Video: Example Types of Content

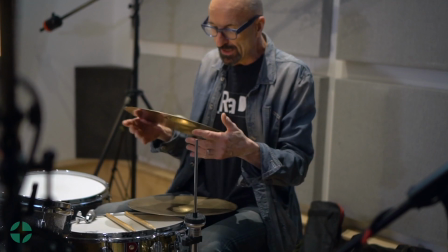8:12 It's got a springiness to it that makes it so so effective.
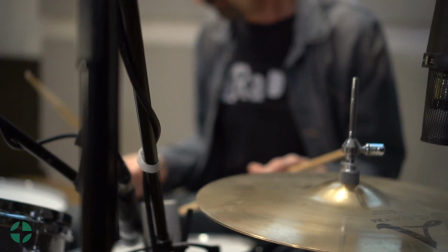8:20 And like all great drum breaks, it's a moment where the drummer was
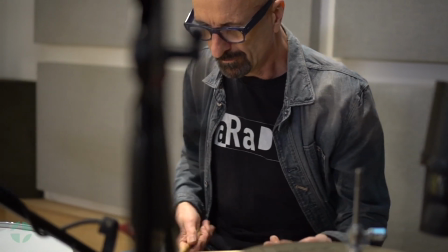8:25 in such a perfect moment of flow that he wasn't thinking, he wasn't trying to get it right.
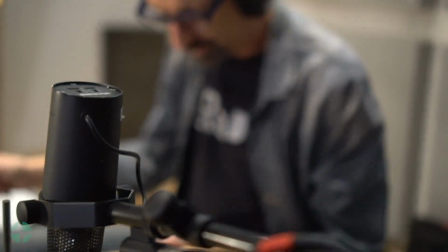8:31 He was just in a pure moment of playing in a way that was captured.
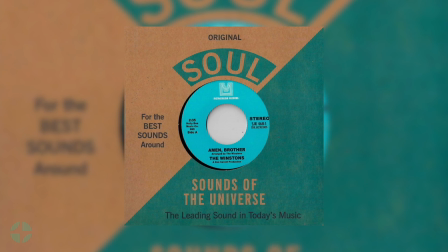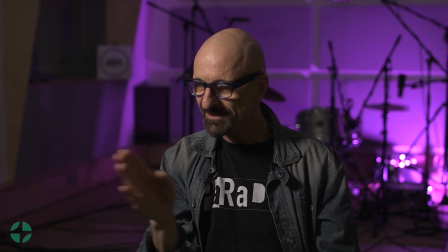8:46 And that's it, it's perfect. You can take any little piece of it and it divides exactly perfectly in time.
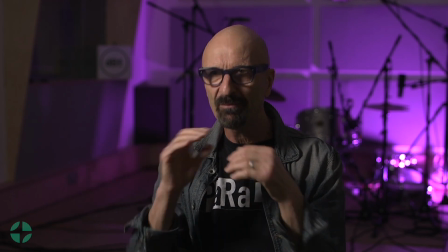8:52 And he wouldn't have been thinking that. He was just playing purely from within and it got captured.
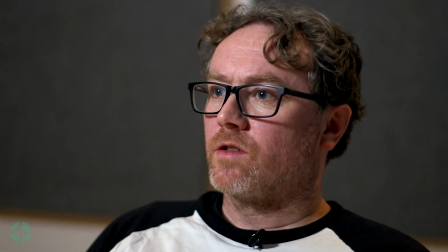8:59 That's what makes those things so exciting. So the Amen break was captured in 1969.
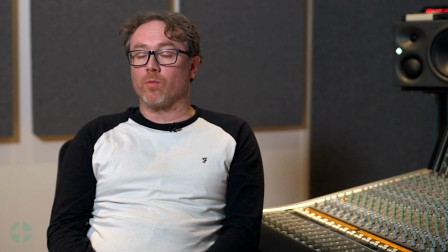9:06 We don't know a lot about the recording itself, but we did manage to catch up with the sound engineer at the time,
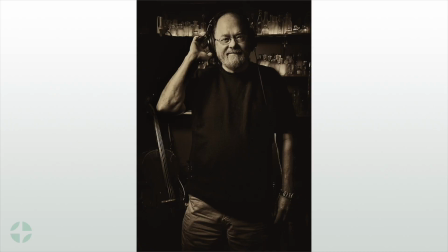9:15 a guy called Rodney Mills,
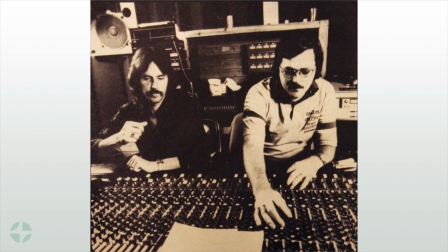9:17 and he was able to tell us what he was using in that studio at the time regarding microphones and compressors.
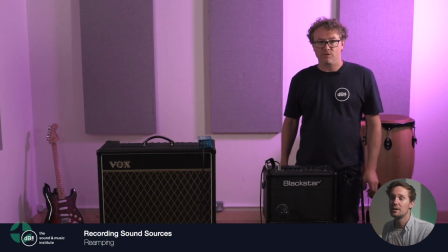9:25 So here, this is what I would call a kind of demonstration video. The key thing being here is that the person is speaking to camera, and that we're creating kind of lots of supplementary shots to express what someone's talking about.
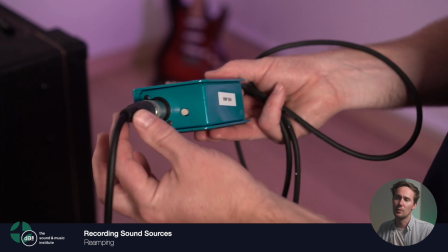9:41 So the idea is that this does look live, but I would say, you know, that when I was creating these kind of videos, you're often doing what I would call pickups.
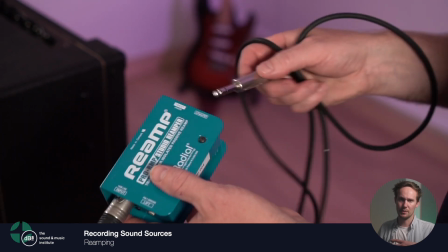9:50 So you've done the walkthrough, someone's explained a concept or how to use something physical,
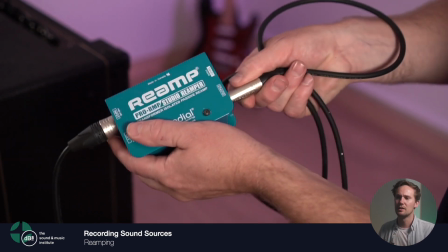9:56 and then you both kind of retrace your steps in order to capture all those moments, but you've come in with the camera and you've kind of punched in
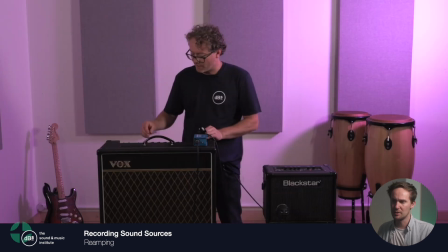10:06 Alongside that, it's also an A-cam, B-cam situation for the same reasons we've discussed before.
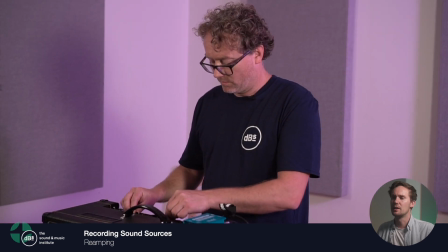10:11 So when your subject fluffs, or when you want to make something a bit tighter because maybe they were over egging a point or something,
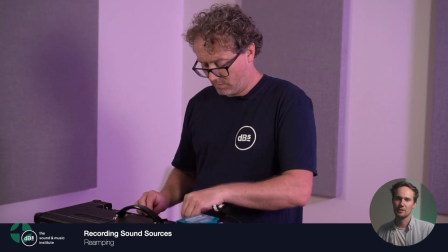10:19 yeah, A-cam, B-cam gives us that opportunity to kind of cut between the two.
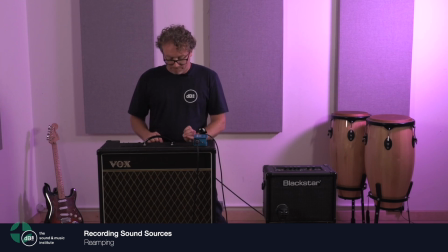10:28 So on this amp, you've got a reverb effect, you've got a tremolo effect, and you've got a basic DI. So you can really kind of manipulate the tone. But unlike our Blackstar amp, you haven't got the different
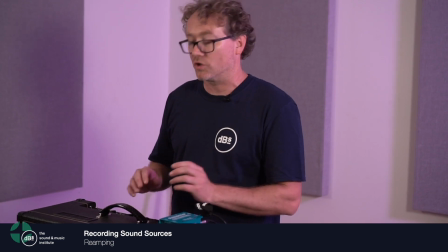10:42 models of distortions and the modulation delays.
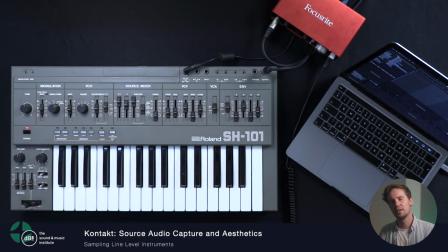10:50 So this here is a really good example of top-down video. It might be the case that it's not actually that important that we see who's speaking, and it might be more important that we see what's physically going on. So top-down video is a really great way of doing that.
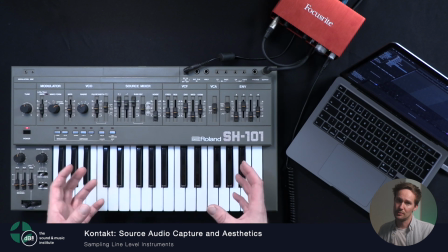11:02 In terms of how we would achieve that, you basically get tripods, specific tripods that can kind of go up and edge over. C-stands are also a really good option because they're quite heavy duty in terms of being able to achieve it. And then obviously looking at lighter weight cameras.
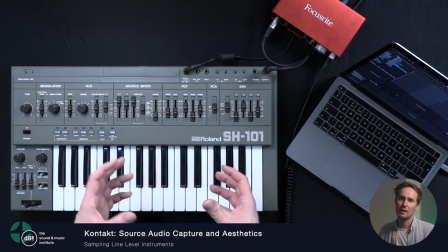11:18 So things like GoPros, they're much easier to rig on ceilings or however you want to do that.
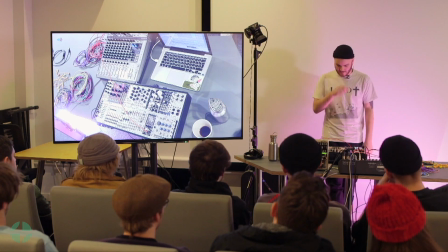11:24 So one of the videos that we find ourselves making quite a lot is a live video.
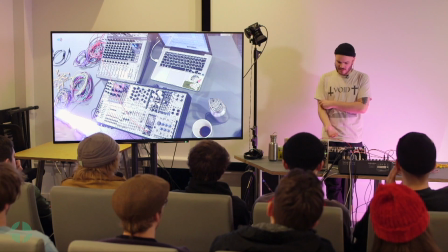11:29 So for us, that's kind of our guest lecture series, when we have guests who come into our facilities,
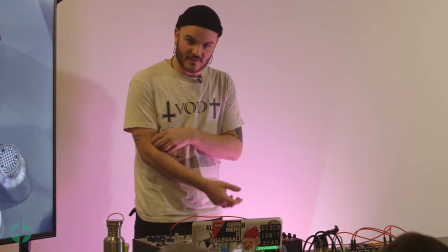11:36 but also it's kind of just the concept of capturing a live class, really. So these can be really involved.
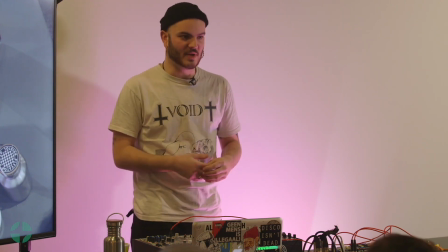11:42 They can involve lots of cameras if it's quite technical and there's a lot of gear involved.
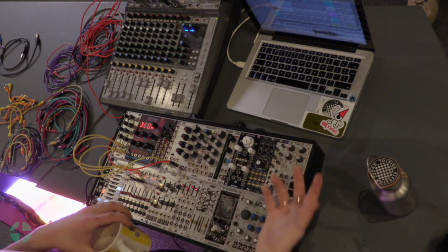11:47 A lot of audio equipment for us, then we might involve the kind of top-down as well as other cameras.
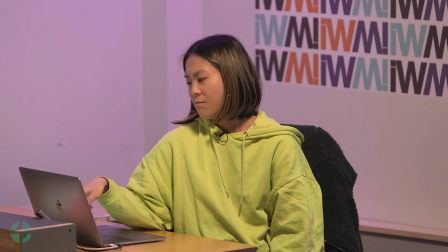11:53 But generally speaking, it's about having at least 2 cameras so that we can do that kind of cut to A to B to make the edit tighter.
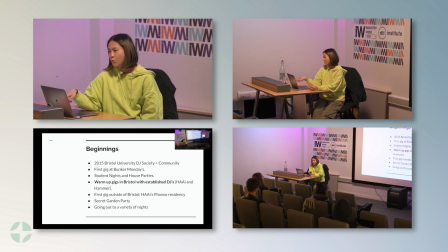12:01 Generally speaking, we would look at having a mid, a wide, and possibly a close as well.
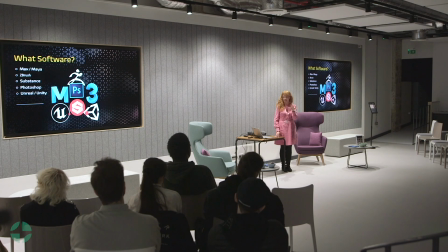12:08 But yeah, it definitely varies in terms of different lectures and how much we want to kind of throw into it.